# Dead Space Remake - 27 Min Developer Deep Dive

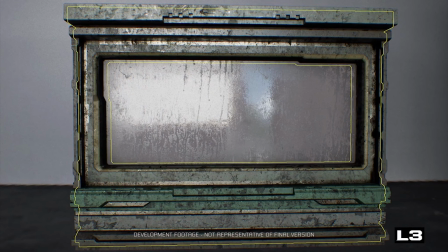4:09 L3, more modeling details are added, custom masks are baked to control grime and wear using in-engine tools.
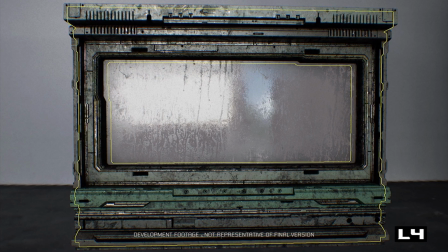4:15 L4, fine trim and embedded details are added as well as beveled edges. Next we will have a look in Maya to see how the color pass is achieved.
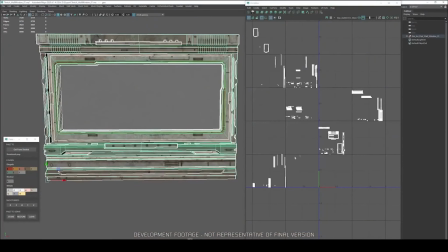4:24 Here in Maya we will be using the Palette UV tool created by our tech team to help change the colors of our wall mesh. On the right-hand side, we can see the UV coordinates of the model, which correspond to the mesh's faces. As I click the different swatches in the UV palette tool, the UV shells are moved to different quadrants, resulting in a color change.
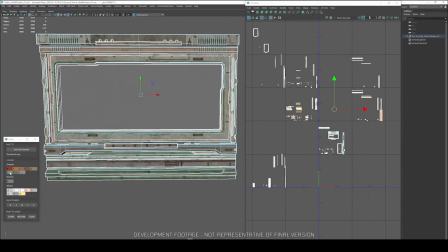4:40 By using this palette system, we are able to keep colors consistent to art direction and swap in different palette textures for each district theme, such as clean, industrial, and public, depending on the assets used within the ship. Now, let's dig into how some of our mesh details are achieved.
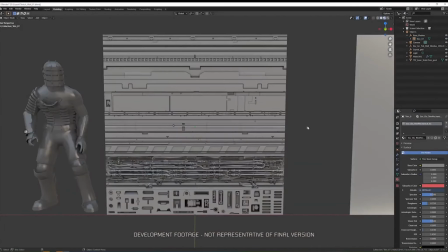4:54 Here in Blender I'm going to show you one of our trim sheet texture sets I made by rebuilding and remixing details from original dead space into a new texture layout.
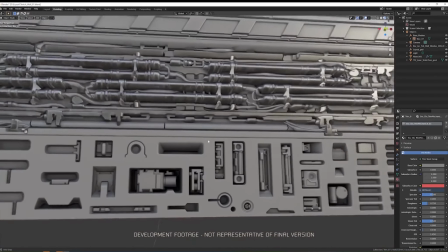5:02 As we can see this texture set uses parallax occlusion mapping which allows you to mimic depth and details on an otherwise very simple geometry.
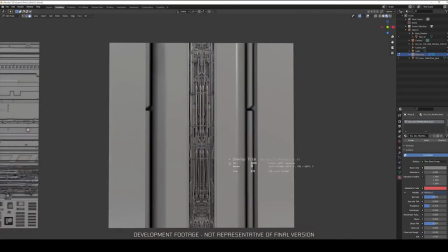5:10 One technique we have explored for applying these texture sets on models is using the third-party add-on decal
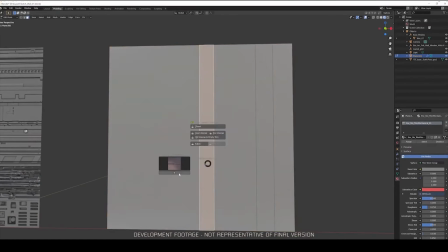5:16 machine to define specific parts of the texture set to a library which can then be easily swapped and adjusted on the model.
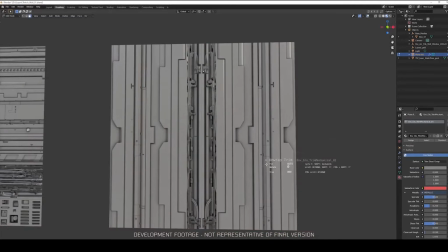5:21 As you can see, this technique makes it fun to try out different trim combinations and can produce some interesting results.
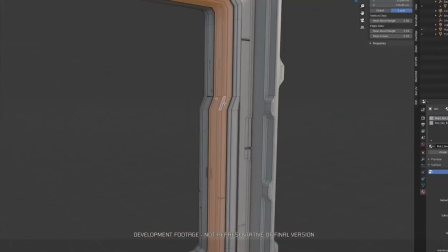5:28 Here we will apply the same library to the wall example we saw before. Through use of these trim textures, we are able to quickly try different approaches and create consistent details.
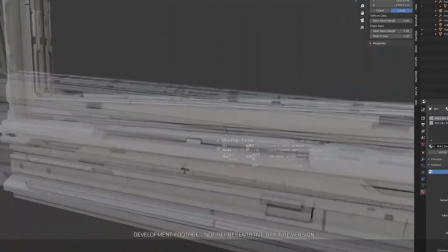5:37 We try our best to focus on how these models would actually be constructed,
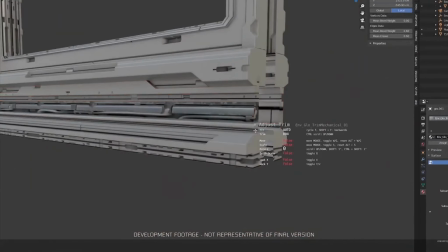5:41 creating panel lines where pieces meet and connect as well as adding handles and access points where parts could be removed for maintenance and cleaning.
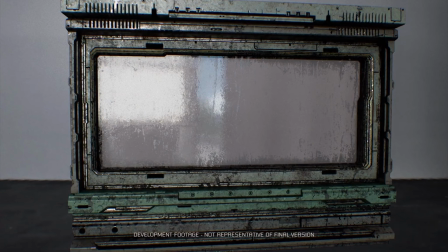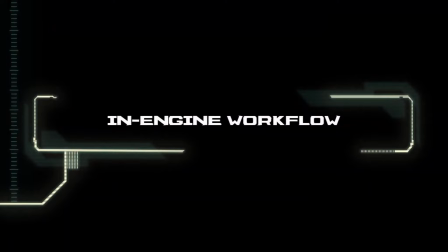5:52 Hi, I'm Xavier Perrault and I am the lead environment artist on the Dead Space remake. I will be talking more in the details about our approach to level art and how we set the tone of the different areas of the ship and tell the story of the Ishimura through our environments. We have now the architectural modules modeled and their masks baked using our engine tool. The masks will define how the wear and grime build up on each of the modules. You can tell how the edges are scratched and how rust sits in the creases. The architectural shader reads those masks and by tuning the parameters of the master shader, we can control the amount of wear and grime in a whole section of the ship at once. The shader defines the ground state of the architecture visuals, but at this point it all looks the same everywhere.
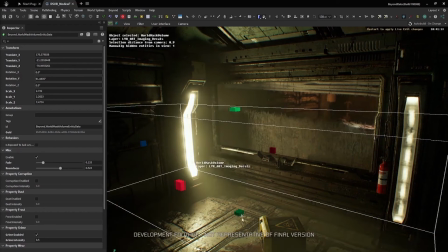6:46 The world masking volumes come in play. They are fully scalable and can be used in many ways for multiple layering effects.
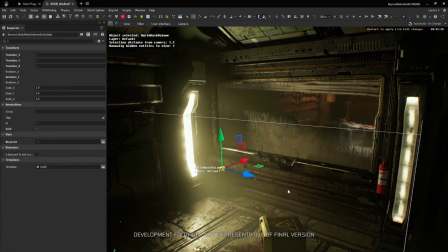6:55 We can increase the amount of wear or rust built up on the assets
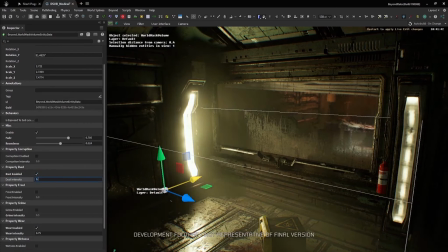6:59 or even add new layers on top like water or dust for instance.
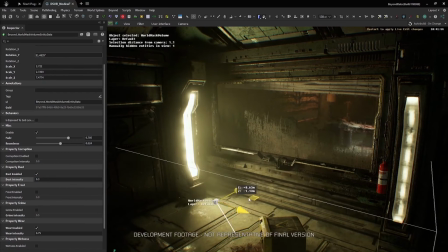7:05 Of course these techniques are better applied once the assets are put in context in the level.
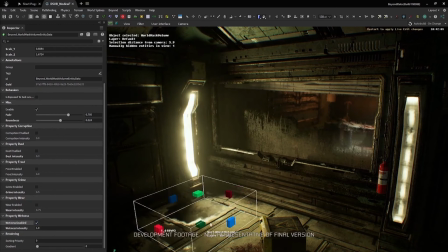7:11 Tuning the master shader and adding volumes of world masking are an integral part of defining the storytelling of the ship and how it has aged over time.
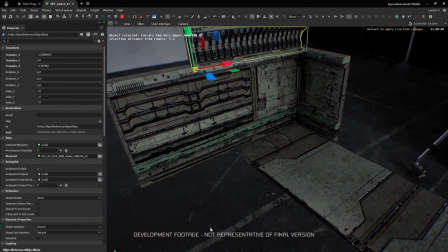7:21 With a growing library of architectural modules,
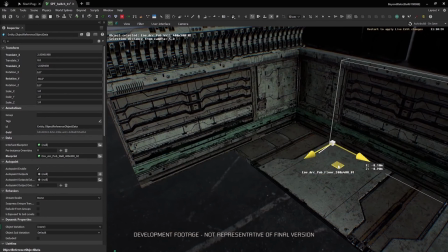7:25 they can be assembled to fully build all the sections of the Ishimura as one big interconnected ship in line with our metric guidelines.
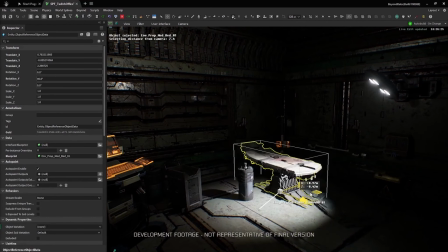7:36 Then comes the main lighting intentions and the props dressing. We always ask ourselves what the function of that room is,
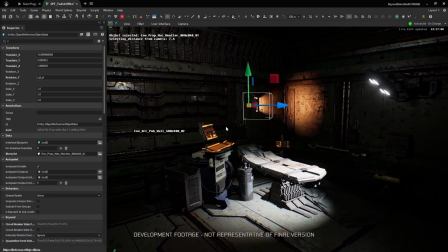7:44 how do we make it believable and tell the story of the people that live there and how the events took place.
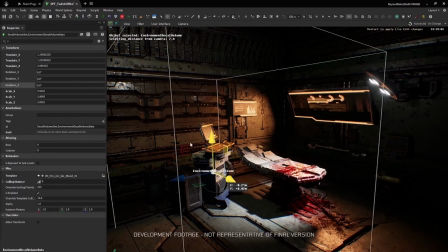7:51 Projected decals of labeling and gore are the icing on the cake. Going a step further,
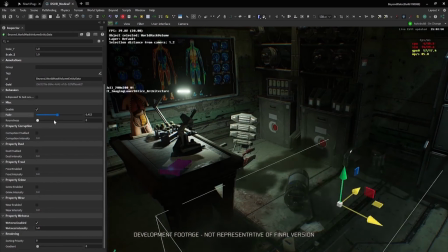7:58 we can add a few world masking volumes to wear down the floor in a realistic way where people used to stand and walk around in this setup.
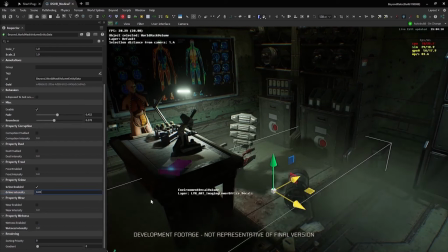8:07 Maybe a water canister fell over near that desk and leaked all over the floor. But that was a while ago, and rust built up all around it.
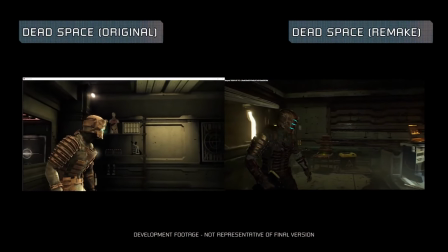8:20 After seeing our pipeline, tools, and in-engine demo, using the small room besides the MRI machine,
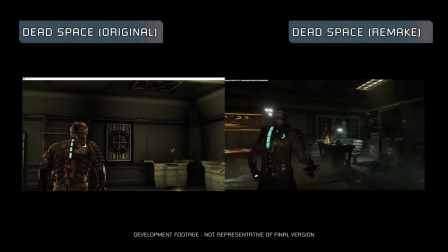8:27 you can see in this before and after comparison, we remade this room to accentuate the art pillars even more.
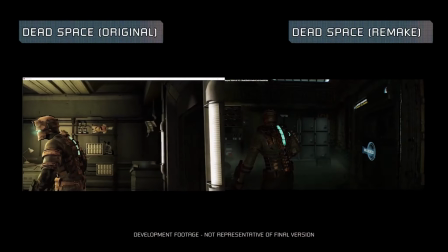8:34 We want the player to believe that the Ishimura crew worked here That the functionality
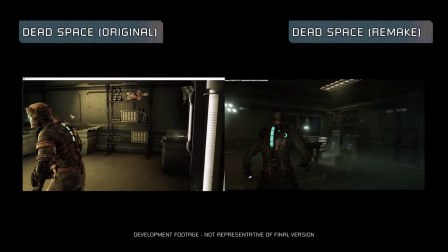8:39 of this room makes sense and you can even imagine yourself working in this environment
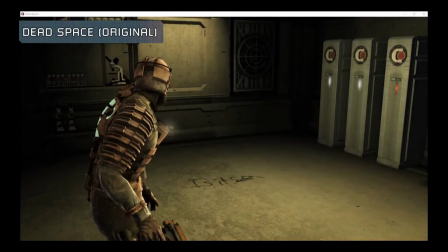8:46 If I take this part of the room for example Before there used to be some shelves lockers and props around the wall with some writing on the ground We remade it to have more immersive and believable theme
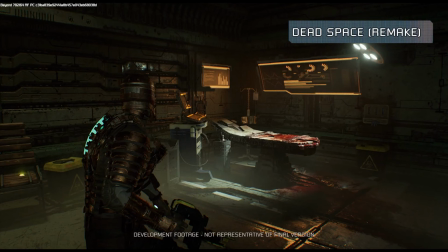8:59 We made this corner of the room more functional by adding an examination bed with medical equipment
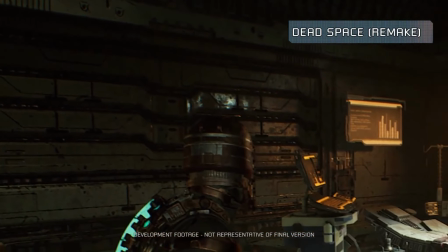9:06 We gave that lived-in world by aging the walls and floors with some wear and tear added dirt and grime
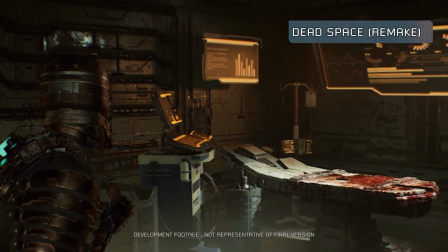9:13 This is the oldest functioning mining ship. We wanted to make sure that came through in the environment
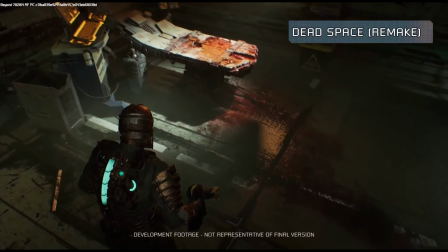9:20 Finally we injected the horror pillar into this room with a bloody narrative scene on the bed and floor
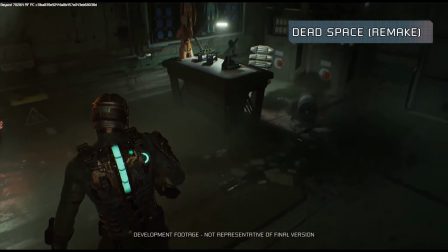9:27 We want to insinuate that something horrible happened here, and give that sense of danger looming around every corner.
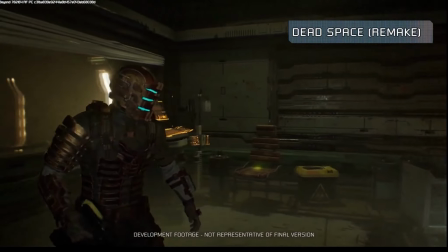9:35 Thank you for joining us on this behind-the-scenes look at the environment art process.
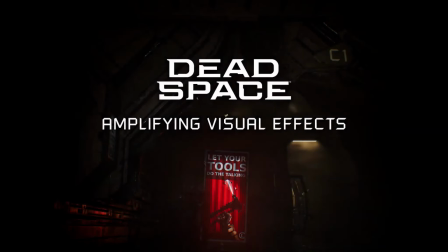9:42 Hi everybody, I'm Greg Herd-Rutter and I'm the lead VFX artist on the Dead Space remake. What I'm going to show you today is some of the atmospheric and environmental VFX that have been created by our team. These are VFX such as fog, smoke, and pyrotechnics that help populate the Ishimura and help tell the Dead Space narrative.
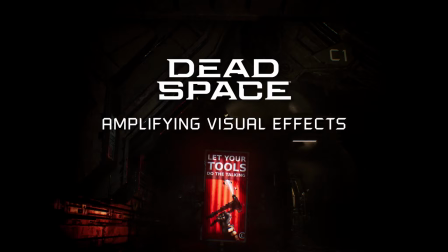10:00 Now before I show you what we're doing, let's take a look at the original Dead Space and what they did for their environmental VFX.
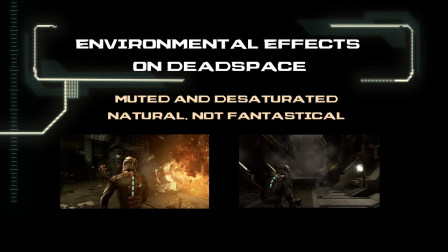10:06 They did an amazing job in setting a very desaturated color palette with everything very muted and everything feels very natural. Nothing feels fantastical or takes you out of that horror mood. For the remake, we wanted to stay true to this but look for opportunities to push things further using modern-day techniques.
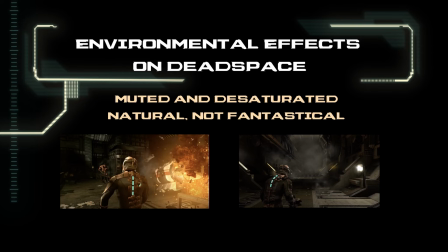10:23 The original was quite limited in terms of complexity of VFX, while we have a lot more room to move.
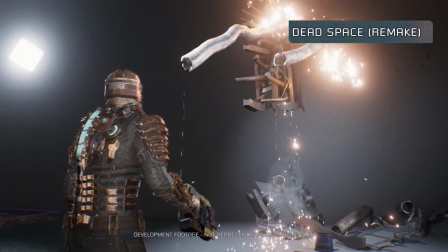10:29 The first thing I'd like to show you is how some of our VFX can react to changing environmental conditions.
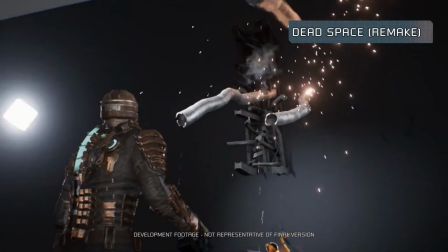10:35 So here we have a debug scene, and as you can see it's pretty much empty with some sparks and drips.
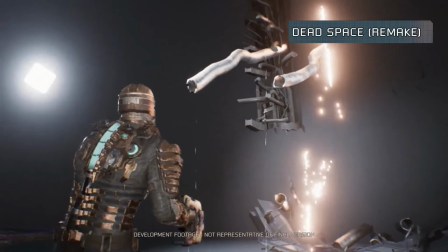10:41 These are pretty typical VFX that we'll see in a number of locations in the Ishimura to show damaged areas.
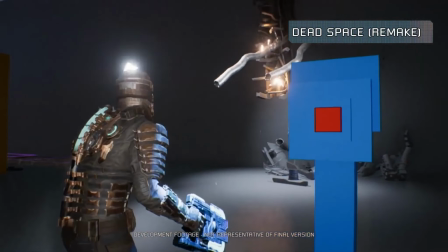10:48 What I'd like to show you is how these effects can react to changing environmental conditions, and in this case, what happens when gravity is disabled.
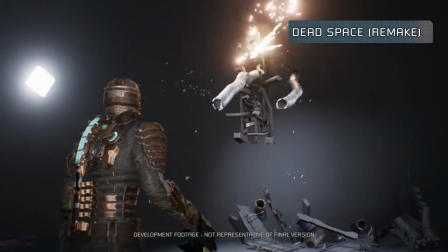10:56 I'm going to disable the gravity here. And right now we can see that these VFX are behaving differently, and they're no longer falling to the floor.
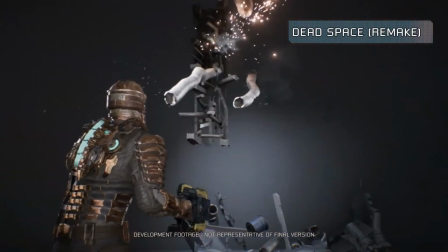11:04 Now there's a lot more happening than just the gravity. I can make a number of artistic choices as to how the VFX behave.
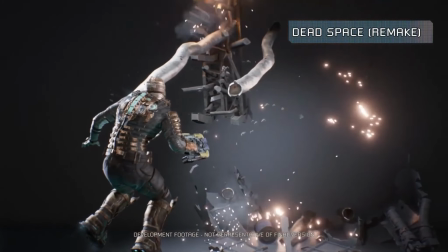11:11 For example, with the drips, I wanted to extend their lifetime so they spread out across the room rather than disappear quickly.
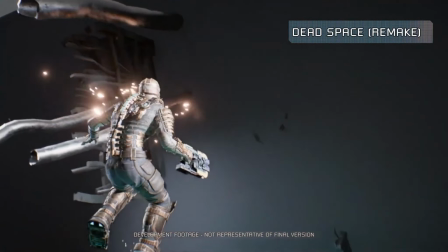11:18 For the sparks, I reduced their turbulent motion because when they had a lot of turbulence, it felt like they were still in normal conditions.
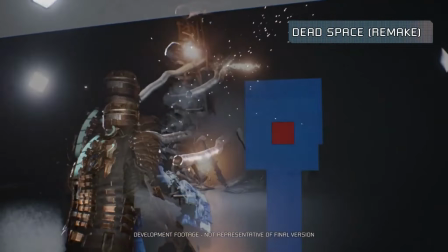11:26 There's a number of things that we can modify so that when the player interacts with these effects, they'll feel believable and well integrated.
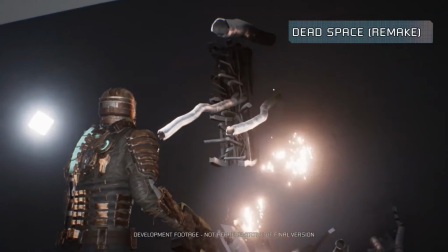11:33 These little details can really add up to help tell the story and make the Ishimura feel like it's alive.
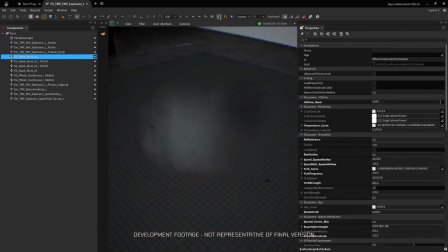11:40 Next I'd like to show you a little bit about our Pyrotechnics pipeline. I'm looking at one of our explosion effects. This is something we'd see when a small prop is getting destroyed. Here we have a bunch of different elements like a fireball, smoke, sparks, and debris.
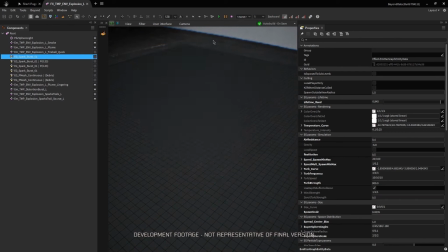11:55 I'll hide a few of these so we can concentrate just on the fire and smoke. I'll set this to loop so we can see it continually playing.
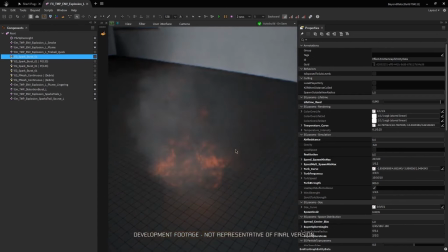12:03 Something that is important to Dead Space is that we have a lot of dark environments that have changing lighting conditions. We were finding that elements such as fire and explosions would look way too bright when the environment was dark and then would be barely visible when the environment was brighter.
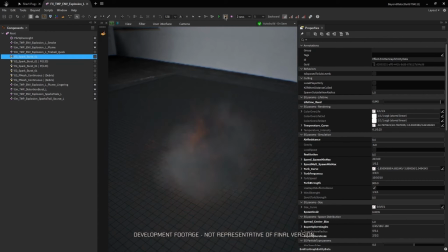12:18 So what we had to do was to be sure that our source pyrotextures were rendered in full
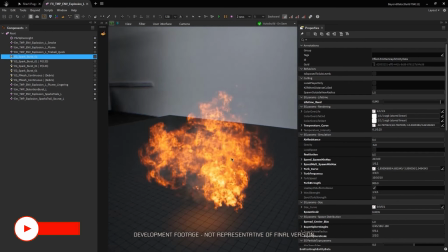12:23 HDR quality to ensure that the final image would contain the full range of brightness values.